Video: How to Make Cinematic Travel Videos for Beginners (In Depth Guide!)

I can absolutely recommend that for video creators because you can get this super nice small stand here and the light itself is also really small and that makes it super handy for creators that want to move their light around quickly but of course depending on what's available in your area you also have many other options from Ambitful, Godox, Nanlite and Aperture and so on so just check out what's available in your area but when you choose a light what's most important is that you get one with a soft box and a grid inside the soft box because that grid prevents the light from spilling around in your room so you have full control of the direction of your light that's important because otherwise you oftentimes are not able to really get the light that you want and the soft box inside is important to get soft light because if it looks too harsh on your face that's not really beautiful.
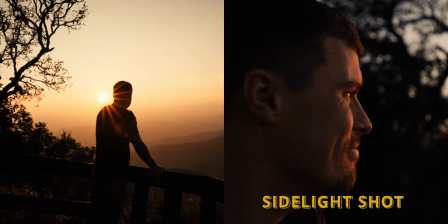So in short use backlighting to generate separation through the rim light effect and side lighting to throw shadows over your face or your subject.
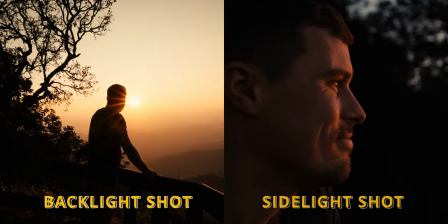Both create depth and therefore a cinematic look. There are a lot more details about lighting but if you just stick to these basics your videos will already look really well made. You've likely noticed that I didn't talk about camera settings yet and the reason for that is simply that if you apply all the tips and techniques that I told you until here without changing anything in your camera your videos will already look a lot better a lot more cinematic and that's something that I want to tell you here as well. A cinematic look is strongly defined by what happens around your camera and not just what's going on inside.
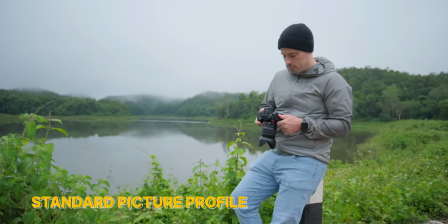But of course by setting your camera up properly you can make your shots look even better. The first thing you want to change for a more cinematic look is your picture profile.
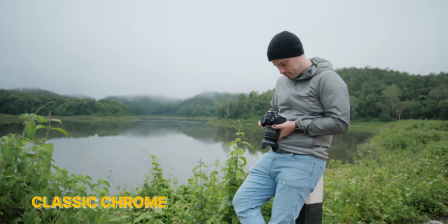Which one to choose depends on your camera but you want to make sure that it captures a high amount of dynamic range.
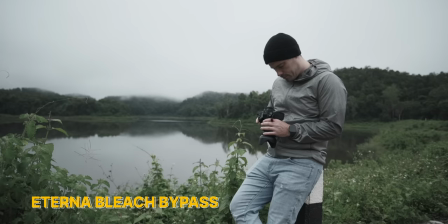If your camera supports 10-bit recording you can turn that on and shoot in so-called lock color profile which is super flat and therefore gives you a lot of dynamic range.
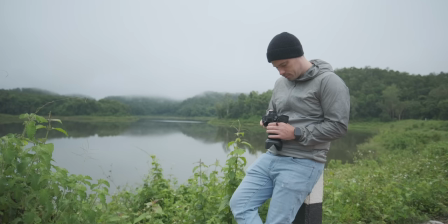However, 10-bit is usually not available in entry-level cameras. Therefore, I recommend to use a flat but not locked picture profile. Most cameras, these profiles have Cine in the name to help you a bit. If you're not sure which one to choose, search on YouTube for your camera name plus best picture profiles and watch a few videos about it.
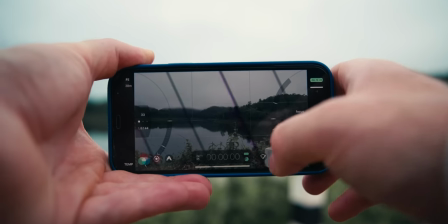On your phone, you usually have the option to install third-party apps that give you better recording options.
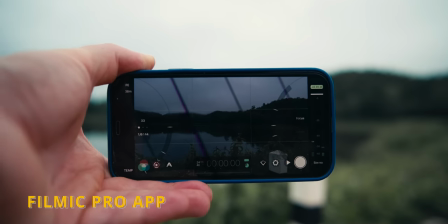On iPhones, for example, Filmic Pro is a great app that also offers a locked picture profile in 10-bit for certain phones.
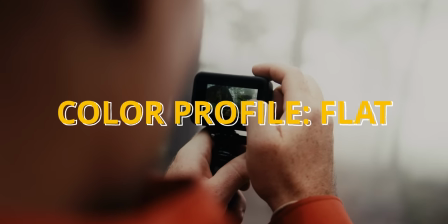If you use a GoPro, set it to the flat picture profile. Next, you will want to lower your sharpness.
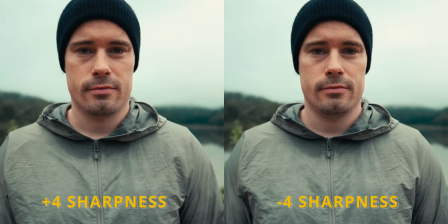I always set my sharpness to the lowest setting possible in every camera, because sharpness only means digital sharpening, which doesn't look cinematic and can be done in post. Don't worry, reducing the sharpness setting does not mean that your image is less detailed. The detail comes from your lens and the sensor resolution. So by reducing the sharpness you just make it look less digital but all the detail is still there.
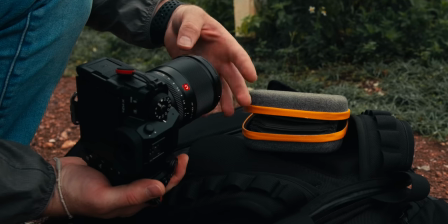Sometimes I even use a diffusion filter in front of my lens to make the video look even softer and get a nice highlight glow effect.
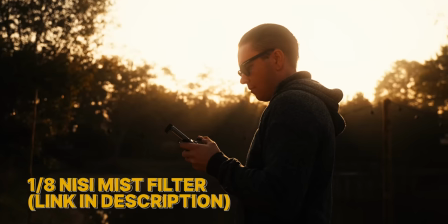This tool is also used by many filmmakers to make the footage look less digital. The filter that I use is the 1 over 8 mist filter from Neesy.
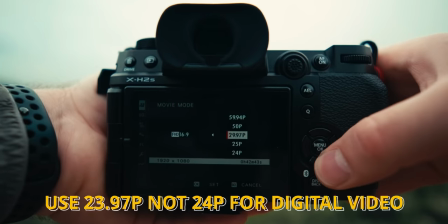To get an even more cinematic look I would suggest to set your frame rate to 24 frames per second as that's what cinema movies are filmed in.
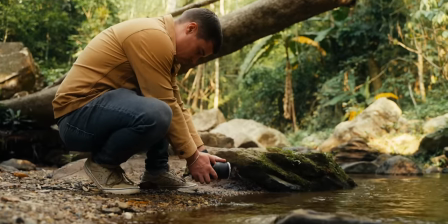However, some people don't like 24 frames per second as it doesn't look as smooth as 30 frames per second.
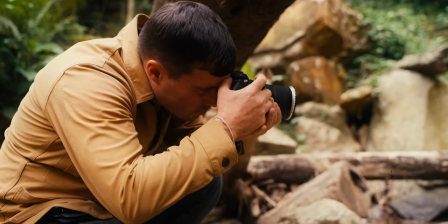If you prefer 30 frames per second, that's absolutely fine, it will just have a different feeling as movies.
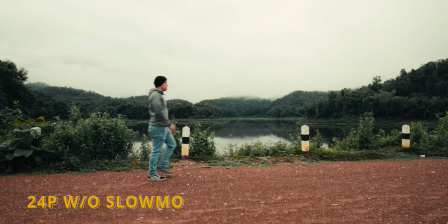If you want to use slow motion in certain shots, you have to use a higher frame rate though. If you edit your video in 24 frames per second,
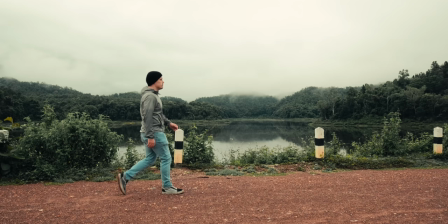shooting in 60 frames per second will give you a 40% slow motion effect and 120 frames per second will give you 20% slow motion.
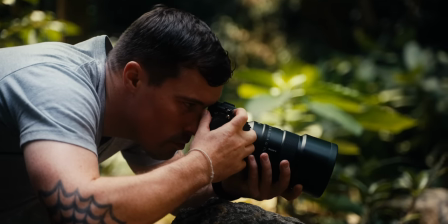There are different ways to achieve slow motion and it depends on your camera, so it's best to watch some tutorials about slow motion to understand how it works. Just search for it on YouTube and you will find plenty. When it comes to camera settings, it's also important to get your exposure right. That saves you a bit of time in color grading and it also prevents you from noisy shadows in case you're underexposed or blown out highlights if you're overexposed. You can't always prevent that completely, especially with cheaper cameras that don't have that much dynamic range, but generally the better you expose your shots, the better it will look later and save you time.
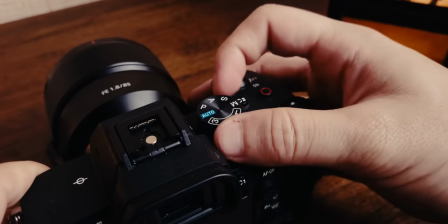The most important tip is to set your camera to manual exposure.
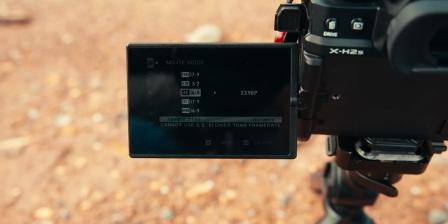This gives you full control and ensures that the exposure doesn't suddenly change during a shot which could look quite amateurish. Now it gets a bit tricky.